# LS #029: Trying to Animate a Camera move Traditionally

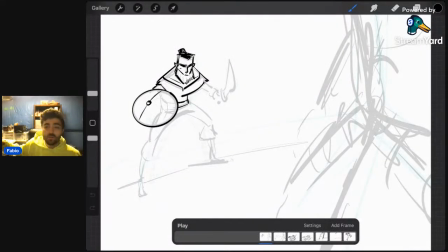[0:01]
Hey, everybody. We are live. It is January 25th, Wednesday night, and we have some time to do another stream. So, another traditional stream this week. I'm really kind of loving working in Procreate, so I want to keep this going.
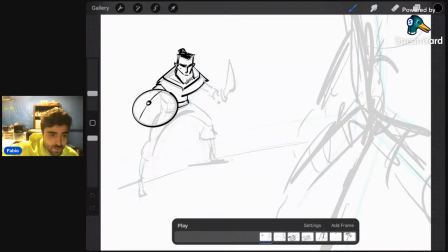[0:20]
And then maybe next month, I'll figure out my Toon Boom license and we can start doing more in Toon Boom.
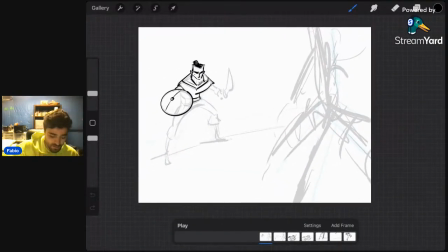[0:26]
But today, I want to practice moving the camera traditionally. So, in programs like Toon Boom or Flash, there's a camera that you can actually move around. But when you're drawing it like this, you got to do it by hand.
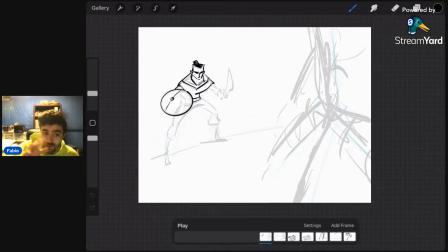[0:42]
So I feel if you can do it completely traditionally, you can really understand how things move, and it's good overall to know.
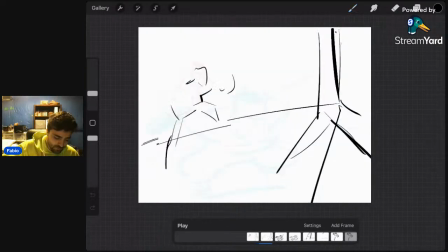[0:51]
So we have a scene here. We have this guy.
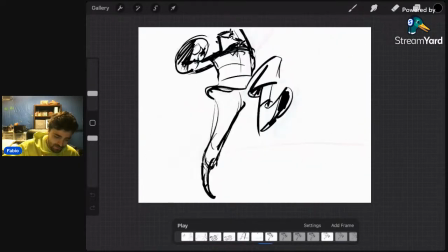[0:55]
He comes in, he jumps in the air, the camera pans up like an overhead shot,
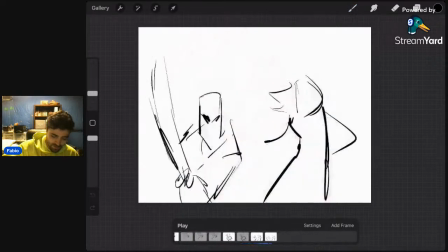[1:04]
and then he smashes down on this girl and she gets out of the way. That's the first part of our fight scene. So we can play through it.
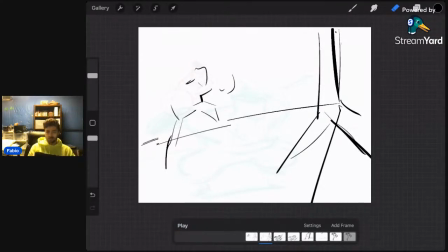[1:15]
Right? It's a little unclear. So I want to try and work through this today. It might be a short stream, but that's okay.
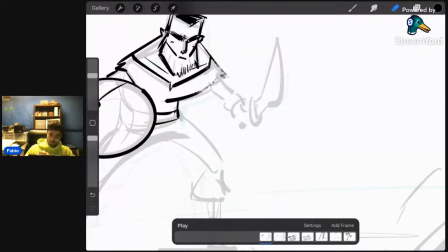[1:25]
Whoops. I'm going to be working really rough, really loose. This is kind of how I like to animate in Procreate. I don't like to clean things up too much. Worry about the details.
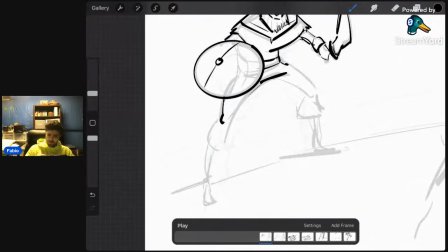[1:40]
I can do that later.
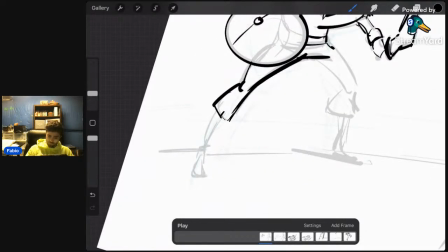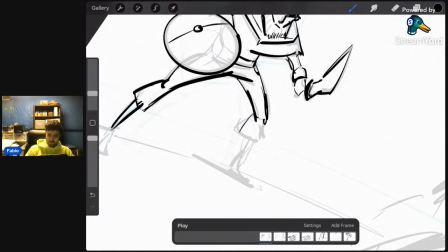[1:48]
I don't know where anyone's tuning in from, but it is snowing like crazy here.
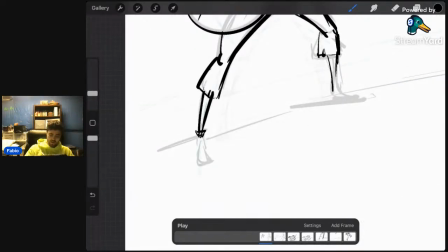[1:58]
We're in Canada, like really close to Toronto, Canada.
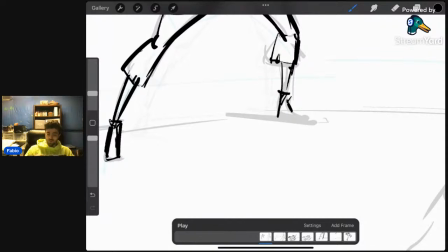[2:04]
And it's just crazy outside. I just shoveled the driveway, got to go out and shovel it again probably soon.
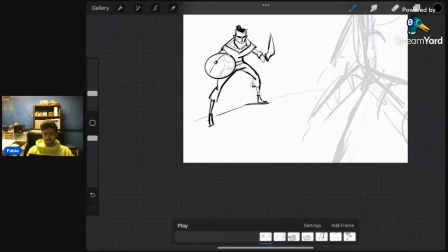[2:13]
So the key, I think, to capture camera movements,
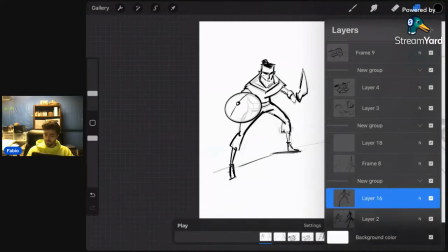[2:18]
especially in a scene like this, is I'm going to have to put like a horizon line so you can kind of see where the camera's moving.
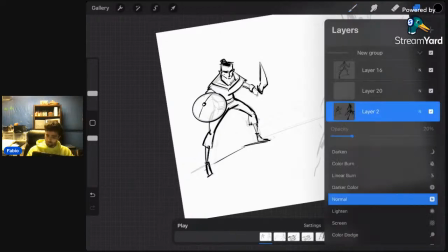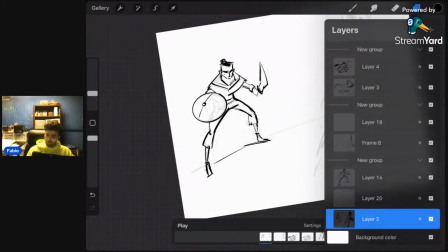[2:32]
Okay, so that'll be this layer.
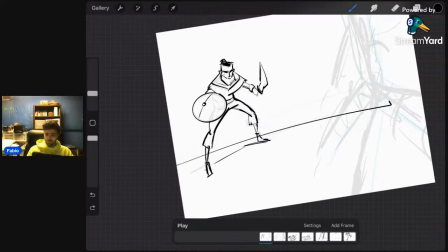[2:38]
We'll put it here. Nice.
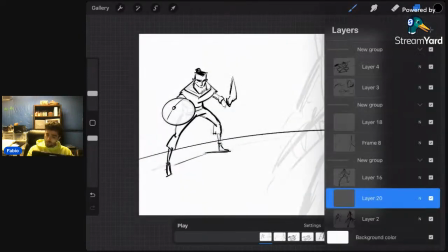[2:45]
I wanted a little curved. There. Nice. There we go. And then I also want to have like some foreground elements, like this character,
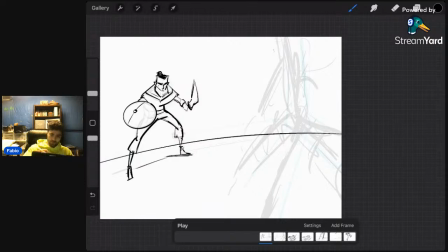[2:54]
so I can kind of move these and we can get that effect of camera movement. And I'm so bad at this. Oh, look who it is.
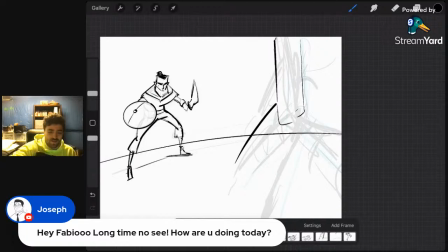[3:08]
How's it going, Joseph? Yeah, how are you, man? Nice to see you again. I haven't been doing these streams in a while.
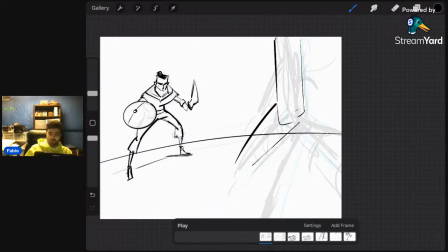[3:17]
Joseph used to tune in to every single one of my streams before the new year. So we'll have the fist like this. All right, I love Procreate because when you want to practice animation,
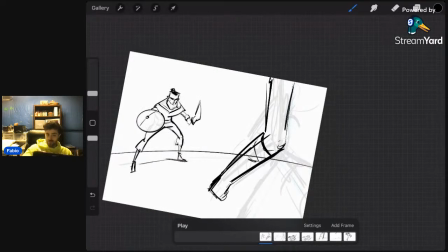[3:36]
you can kind of do it right away in like a really nice, chill environment, right?
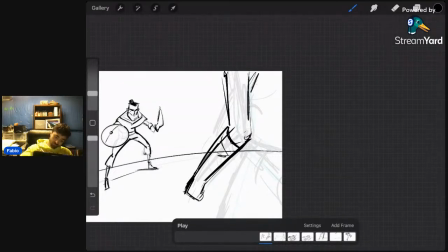[3:41]
If I don't get this right, I don't really care. I can always just try again later.
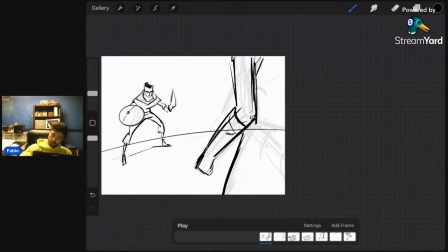[3:47]
So we'll have her here.
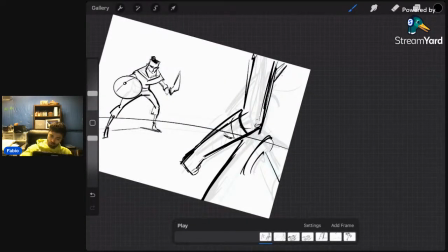[3:51]
She'll have a sword like this.